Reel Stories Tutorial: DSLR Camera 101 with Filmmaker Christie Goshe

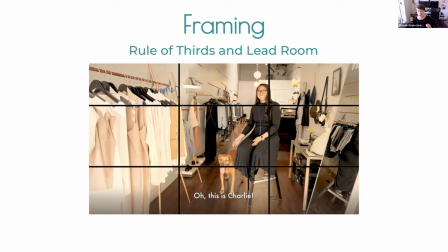But the rule of thirds is also a way to make things look really nice and feel really natural and centered. So we've got our subject sitting right here at the intersection of the thirds. You can use any of these points. It doesn't have to be this point. just to give your your subject like a very
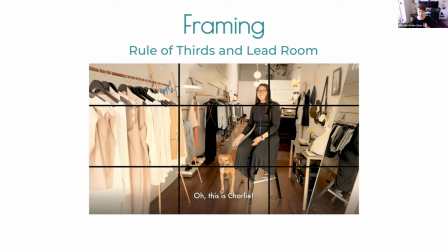nice weighted composition and the lead room also you know this is also referred to eye line this is naturally what our eyes do anyways but we're seeing our our talent right here look the long distance across that
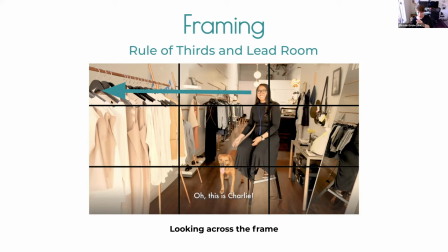frame so we our eyes are looking at her eyes and then our eyes are following where her eyes are looking so we get to take in, you know, in the first few seconds of seeing the shot, we instantly take in this entire frame here. If she was faced the other way, immediately her eyes would go out of frame and you'd kind of ignore everything on the rest.
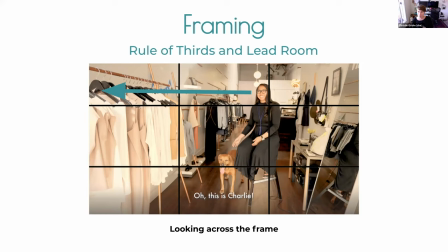So try and have your characters look the long way across the frame just to take advantage of all that nice set dressing that you've done.
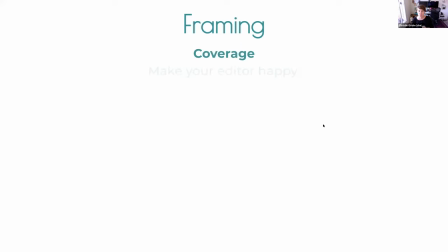I want people to pay attention to it. And then we get into coverage. Make your editor happy. There's no such thing as too much b-roll um this is true for me even to this day i've been shooting for about 10 years now and i've
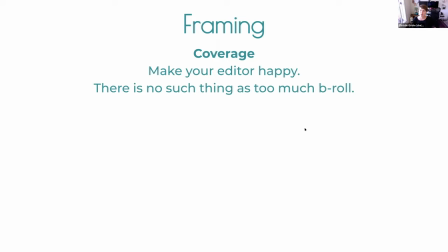never had a case where i'm like oh i just have too much b-roll like the more the merrier quite literally so you know here's
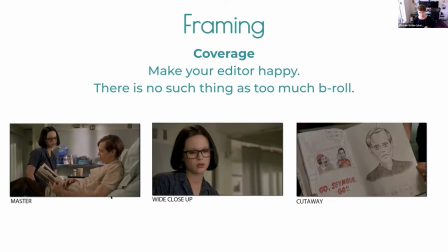another few examples of what that means we've got a nice master shot this is pretty wide we can see where they are we can see they're in a hospital we see the bed we see the gown we see the characters gives us a lot of information um a wide close-up. So this is kind of a combination of the wide shot and the close shot. We're very close to our character.
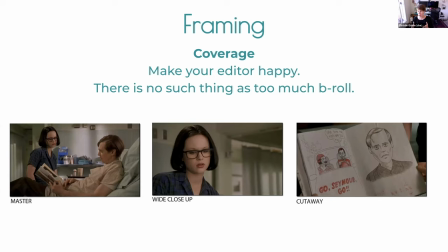We can see her expression, but the angle is still wide. So she's close to the camera on a wide angle lens. We can still see she's in a hospital. We've got these nice little curtains in the background. We still get a lot of information about where she is.
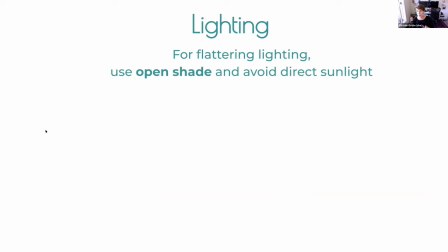And then we get a cutaway shot where we're just super, whoop, sorry, we're super close to the detail shot and we can see what's going on in the frame. So just get a lot of shots when you're out there shooting. If you're shooting in any kind of location and you don't know how you're going to get as many shots as you need,
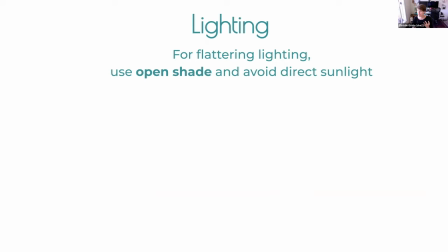I always like to say a wide, medium, and close. And I've got three shots right there, even if it's the same subject. All right, so lighting. Lighting is a little tricky. We're going to talk about natural lighting for the most part. So for flattering lighting, use open shade and avoid direct sunlight.
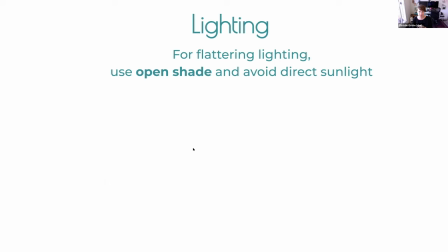This just makes people's skin look really nice, which people love.
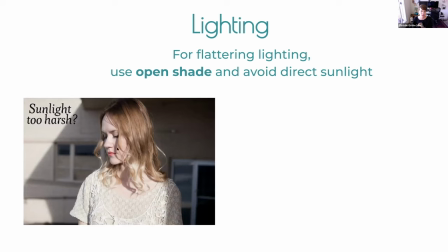So as we can see in this first image, a lot of harsh shadows under her eyes, under her chin, under her nose. Still a really beautiful shot, I think, but maybe not the most flattering if you're just trying to go for nice bright and even lighting
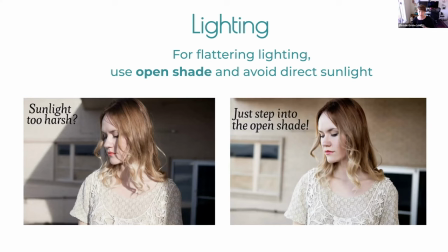which is what we get when we get an even in nice open shade so we can see she's in the exact same spot she's literally just backed up into that open shade and actually all that light we can tell you know the light's coming from this way all that light is bouncing back up onto her face and making
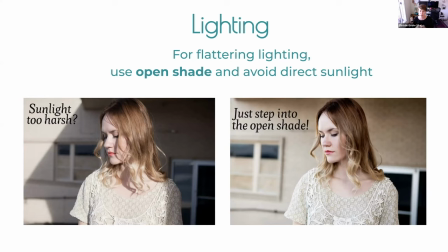that just nice you know she makes the skin glow so open shade is your friend and I always like to look for open shade where I'm kind of somewhere nearby the bright sunlight I don't want to be totally you know in a dark super
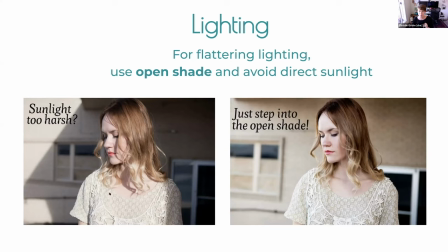dark situation I still want some of the light but I just don't want the direct light I want it bounced or diffused you